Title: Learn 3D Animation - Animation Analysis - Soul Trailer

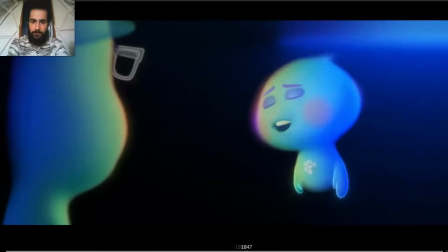742s
Look.
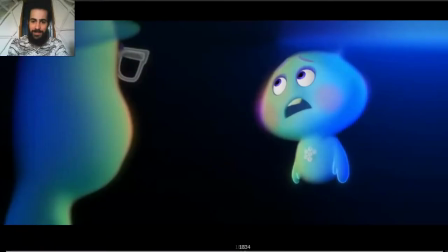746s
The beauty of this animation is this pose. The drag, how the face drags up, the lids start to come down,
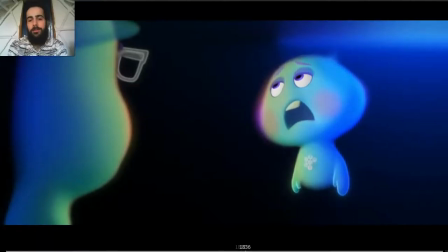763s
you can see he's feeling, oh my god, and then I don't, because here we can feel like he doesn't care, but here we can get the exact feeling that he's going through his mind and body.
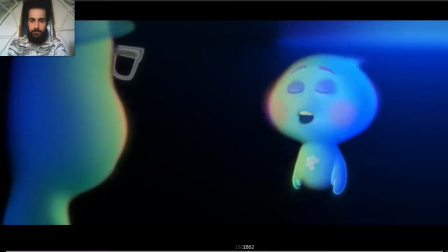Hey, look, I already know everything about Earth.
Everything about Earth. I know everything about Earth. Everything. Accent on everything about Earth.
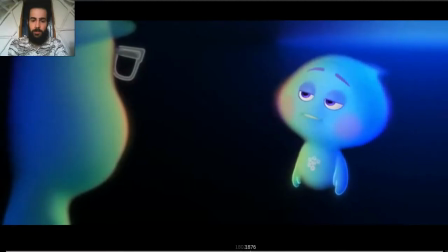799s
I already know everything about. Well, the accent. I already know. No.
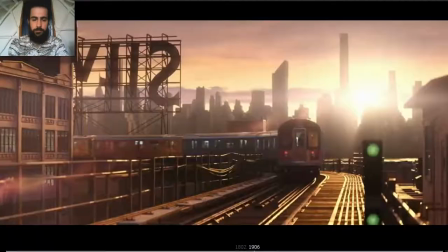806s Hey, look, I already know everything about Earth, and I don't want anything to do with it. You're missing out on the joys of life, like.
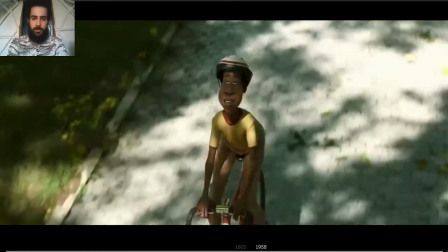813s
Oh, look at this. It's a small shot, but look how the making animating him just taking a small breath
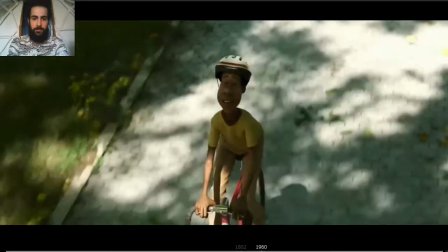823s
adds a lot to the scene, because it feels alive now. Like, oh my god, the character is breathing.
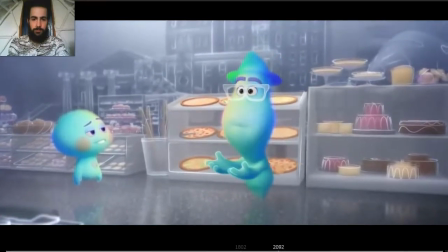834s I can't smell. We can't taste either. All that stuff is in your body.
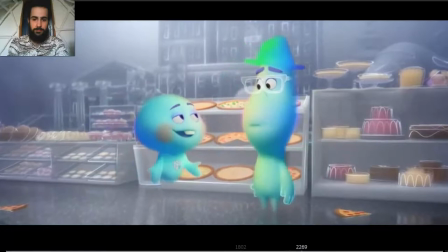841s No smell, no taste. Or touch. See? Okay, I get it.
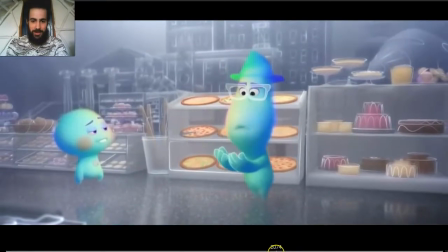849s
Probably this is my favorite animation of the trailer. Okay.
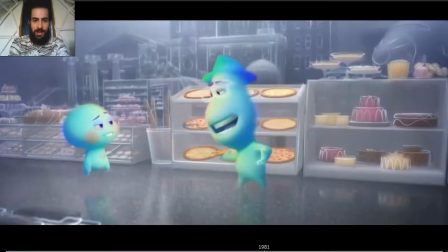856s
First of all, you can see, it's not in the final pose yet. He's easing into the pose. We see movement right from the beginning.
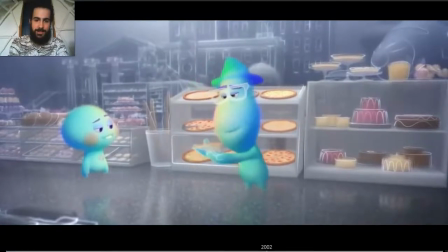870s
So he glances to the pizza. Pizza! Change pose. So it's brilliant. Pizza, beautiful change of pose, beautiful pose, pizza.
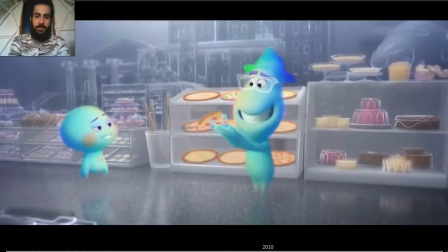882s
Look at the silhouette. It's not in front of his face. It's not touching his face. It's not here. It's away from his face. So the silhouette is great. Then pizza.
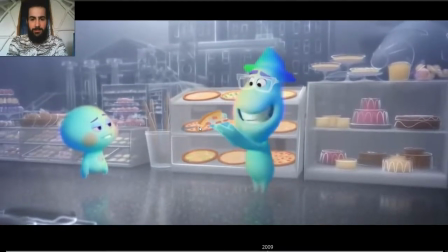897s
And you can see in pizza, there is a small reshoot on his head. So if you track the top of the hat, pizza, and come down again, pizza. And then smells it, the body moves.
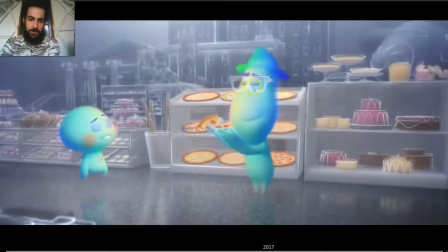916s
So as the head has to move forward, the hips has to move back to compensate the balance, to compensate the weight and keep the character in balance. Ever so slightly. Oh, and as the,
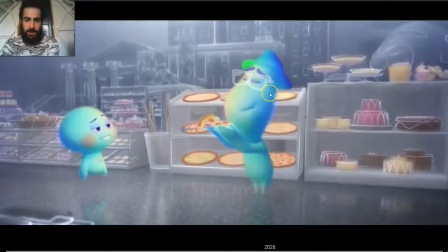938s
it's not very noticeable, but then as the character rotates back again, the hips move slightly forward again. So it's just really tiny details, but it's just to maintain the credibility on the shots.
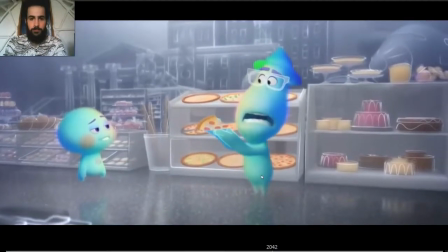I can't smell.
Look at the reaction.
What?
Anticipation for the reaction. Squash on the face.
I can't smell.
So you have the contrast.
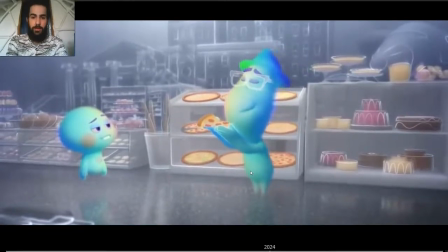975s
Raises the eyebrow. So here is breathing, smelling, raising the eyebrows.
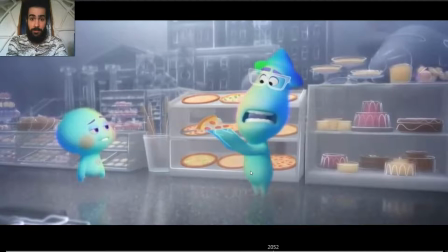980s What? I can't smell.
Then goes to eat the pizza.
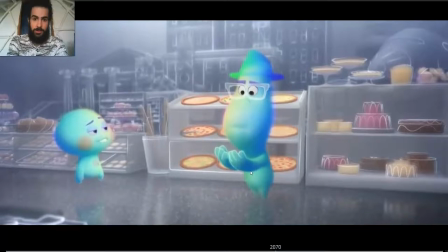986s
Then again, here is when he realizes, what?